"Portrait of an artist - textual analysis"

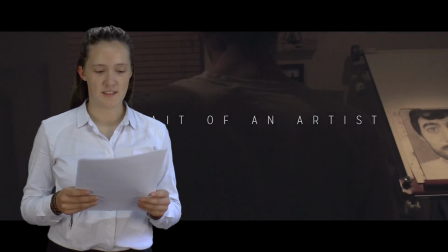0:00 This is the textual analysis of portrait of an artist. The low key lighting in a small cluttered room connotes that he is hiding away from something.
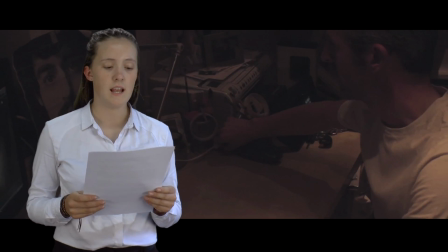0:09 This could suggest that he is hiding his passion of art from the world, leaving it on the back burner as he doesn't have time to pursue his passion properly.
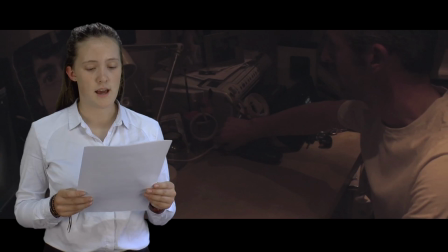0:17 It could also connote that he is quite a shy person as he is almost hiding away in his little room. This plays on the stereotype that artists are introverts.
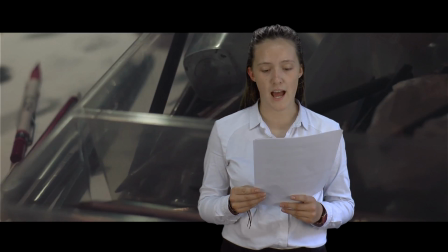0:28 The tracking over the box with pencils connotes how he is a very hands-on person as he has all these tools that he uses,
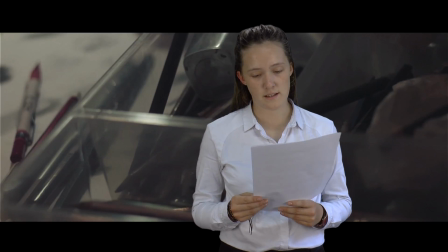0:36 suggesting that he is very physical and expressive in the art he creates with his hands. They are his main tool. The close-up could also connote how these tools are very important to him and how art is a big part of his life.
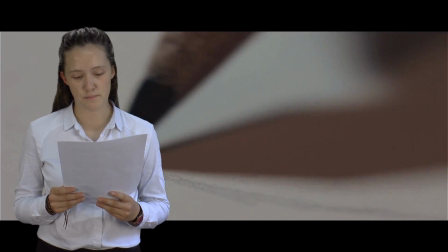0:49 The extreme close-up of the pencil connotes his precision and delicacy in the things he does and creates.
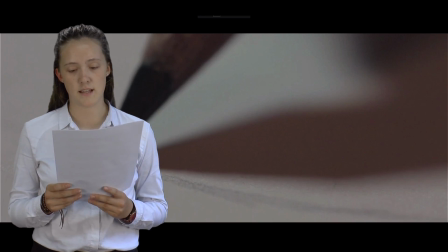0:55 This could suggest him himself is a delicate and sensitive person because of his work ethic.
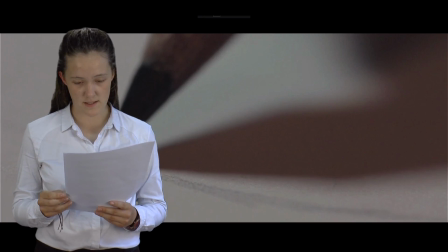1:02 It could also connote that he is a very strict person because of his artistic style, photorealism. It involves being very strict on how you interpret an object as it has to be very lifelike.
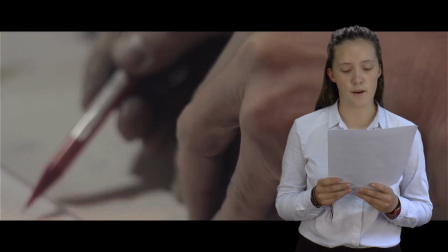1:16 He tells the audience an anecdote of his life and how as a child he was very artistic and creative.
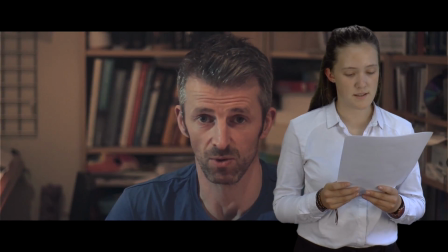1:23 This provides personal identity for the audience,
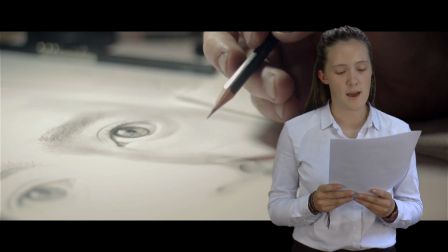1:26 as most people can connect with being given pencils and crayons and being told to draw a picture or colour something in, in early school years.
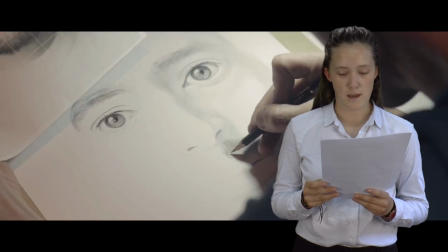1:34 It makes them think of their past experiences that fuelled their passion, or that they might have forgotten about it.
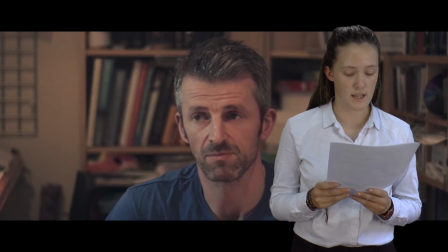1:42 It makes the audience reminisce, therefore creating a connection between themselves and the artist in the documentary. In the medium close-up of the man talking, you can see lots of books and boxes cluttering some shelves in the background. This could connote how he is a messy person and therefore feeding on the ideology that all artists are messy and untidy people. However this is questioned because of the way he works, very carefully and precisely. You'd therefore think him to be more of a tidy person. There is an over-the-shoulders close-up of a man drawing, with the eyes being the epicentre of the shot. The process of him drawing the eyes could connote the process of seeing what he should be doing with his time and career, as well as the vision and dream he has for himself in the future, to not have to worry about where the money comes from, but to just draw and paint. It could also connote that art is the main focus that he would love to have in his life but can't. There is a close-up of a photo of the artist and his child with the words I love daddy underneath.
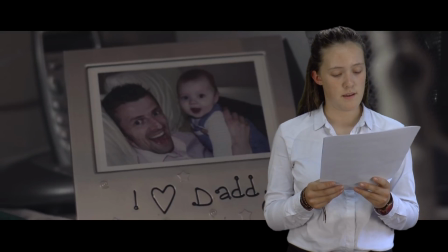2:52 This connotes how family is a key part of his life and means a lot to him. His passions are therefore pushed aside as he is more focused on family.
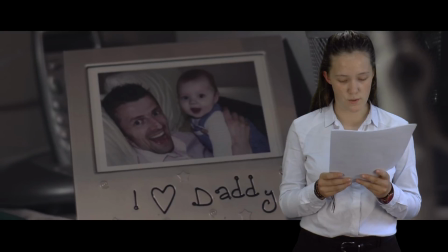3:00 This connection you see he has with his family appeals to a person's love and belonging according to Maslow's hierarchy of needs.
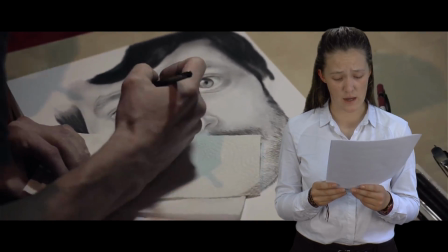3:08 He mentions how he tries to fit in eight hours a week in his art but would love to do much more.
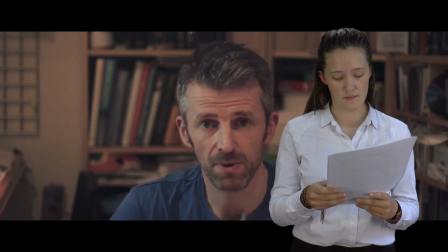3:13 He also says how he'll have to cut down on other things.
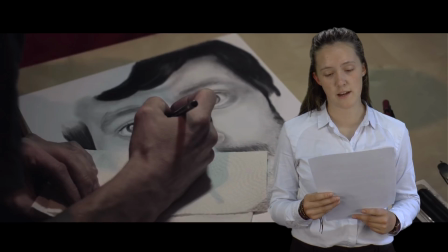3:16 This connotes his commitment and devotion for what he loves and the sacrifice he's willing to take to produce art more professionally. This presents the audience with the ideology that even though to follow what you love takes a lot commitment and risks it's all worth it because you love it.
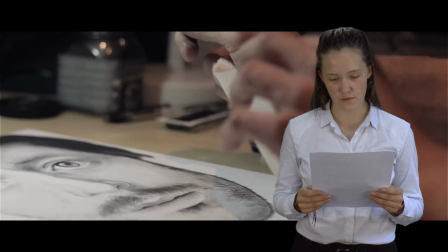3:35 The tracking up the picture as he uses a cotton bud on the drawing connotes the journey he's trying to take.
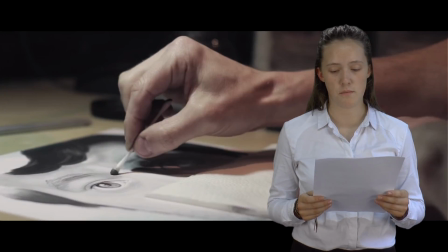3:40 As it tracks up the picture it becomes more dominant in the framing and it becomes more clear.
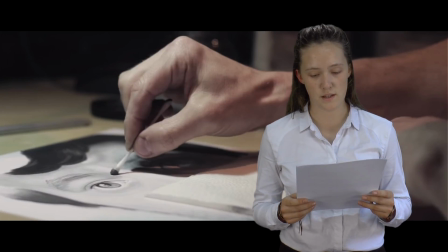3:45 This connotes how he wants to focus more on his art and wants it to be more of a dominating factor in his future life.
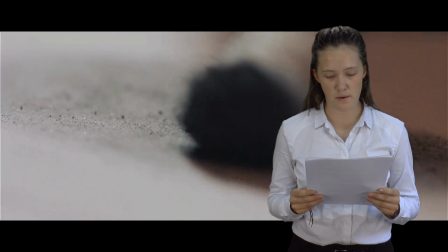3:53 There is a close-up of a cotton bud wiping the paper with small pieces of charcoal being left behind.
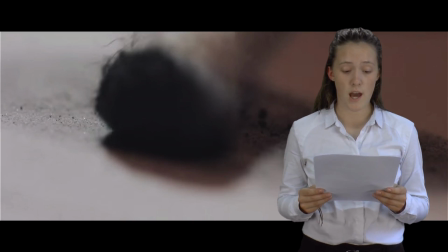3:59 This connotes how sometimes when you're on a journey to follow your passions you have to make sacrifices and leave certain things, people or lifestyles behind.
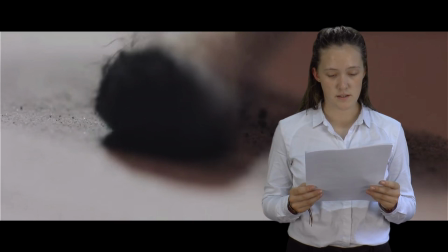4:08 As a result you become lighter in load, this in turn can lead to things running smoother than before.
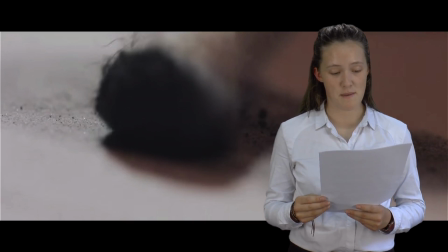4:15 This is seen in the texture of the cotton bud and how each stroke it makes, its outcome and mark on the paper becomes smoother.
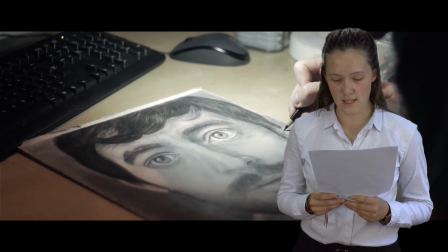4:23 There is a montage of different shots of his finished picture. This is an example of his talent and ability to produce photorealistic drawings.
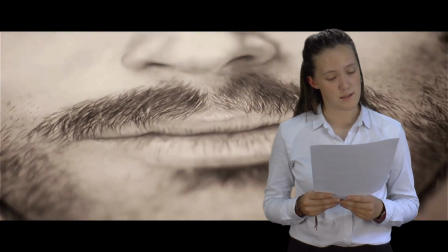4:32 This appeals, according to the hierarchy of needs,
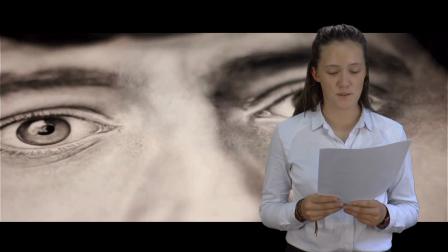4:36 to the audience's creative creativity, inspiring them to pursue and explore their possible creative talents. It could also appeal to a person's self-esteem as the audience may see his work and from that growing confidence and assurance to reduce their work or enhance their talents to a similar standard.
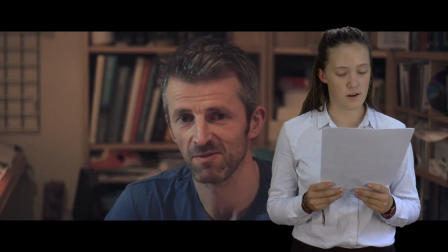4:56 He comments saying, In an ideal world, I'd be doing that full time and all the time.
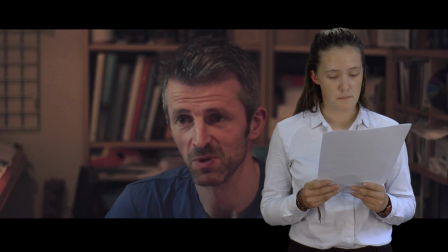5:02 This connotes how he has little time to do what he loves because of other commitments, but his hope to follow his passion properly in the future. This could provide personal identity for some audiences,
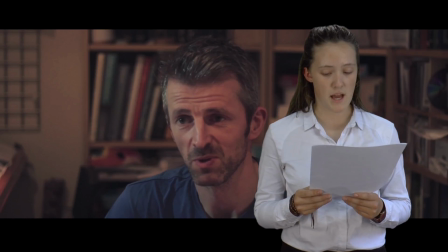5:14 the ones who themselves have lost sight of their passion because they've been clouded by other things
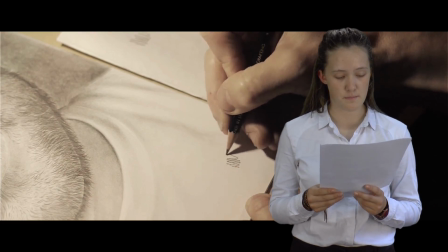5:21 there is a close-up of a man signing his name on a picture this could connote his pride in his work as he has done and he is naming
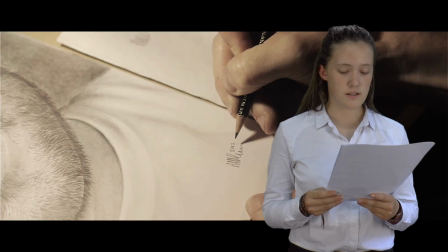5:29 it as his he does so very slowly this could connote that he is careful and precise person this
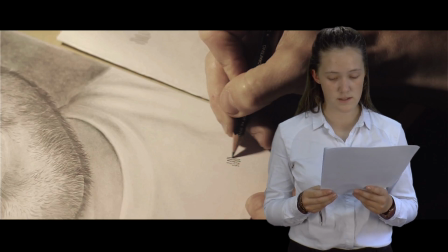5:37 shot is also a long take this connotes the time and care he takes on the details suggesting that he is very explicit, as he doesn't rush a quick thing of writing a signature, but treats it as delicately as his artwork.
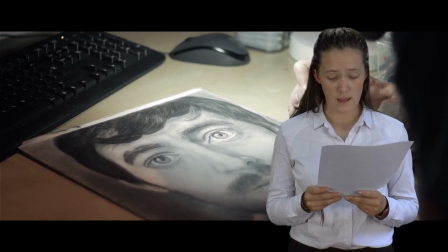5:55 The non-diegetic music is very calm and slow. This connotes that he is very laid back and a tranquil person.
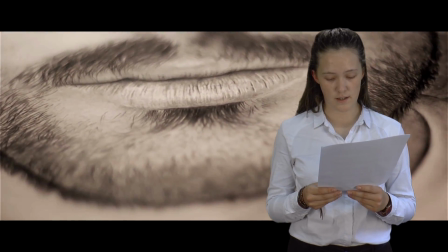6:02 It easily fits into the background, which connotes how he is having to do his art as a side project in a small dark room,
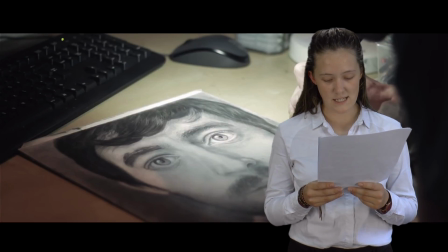6:10 almost simulating the back of his mind.
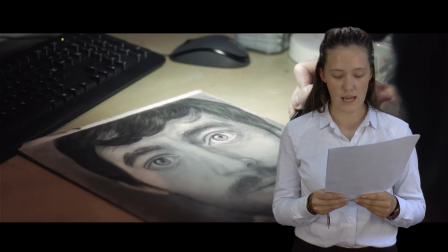6:13 The music also appeals to a sophisticated audience because it sparks an intellectual feel to it, as it isn't striking or trying too hard.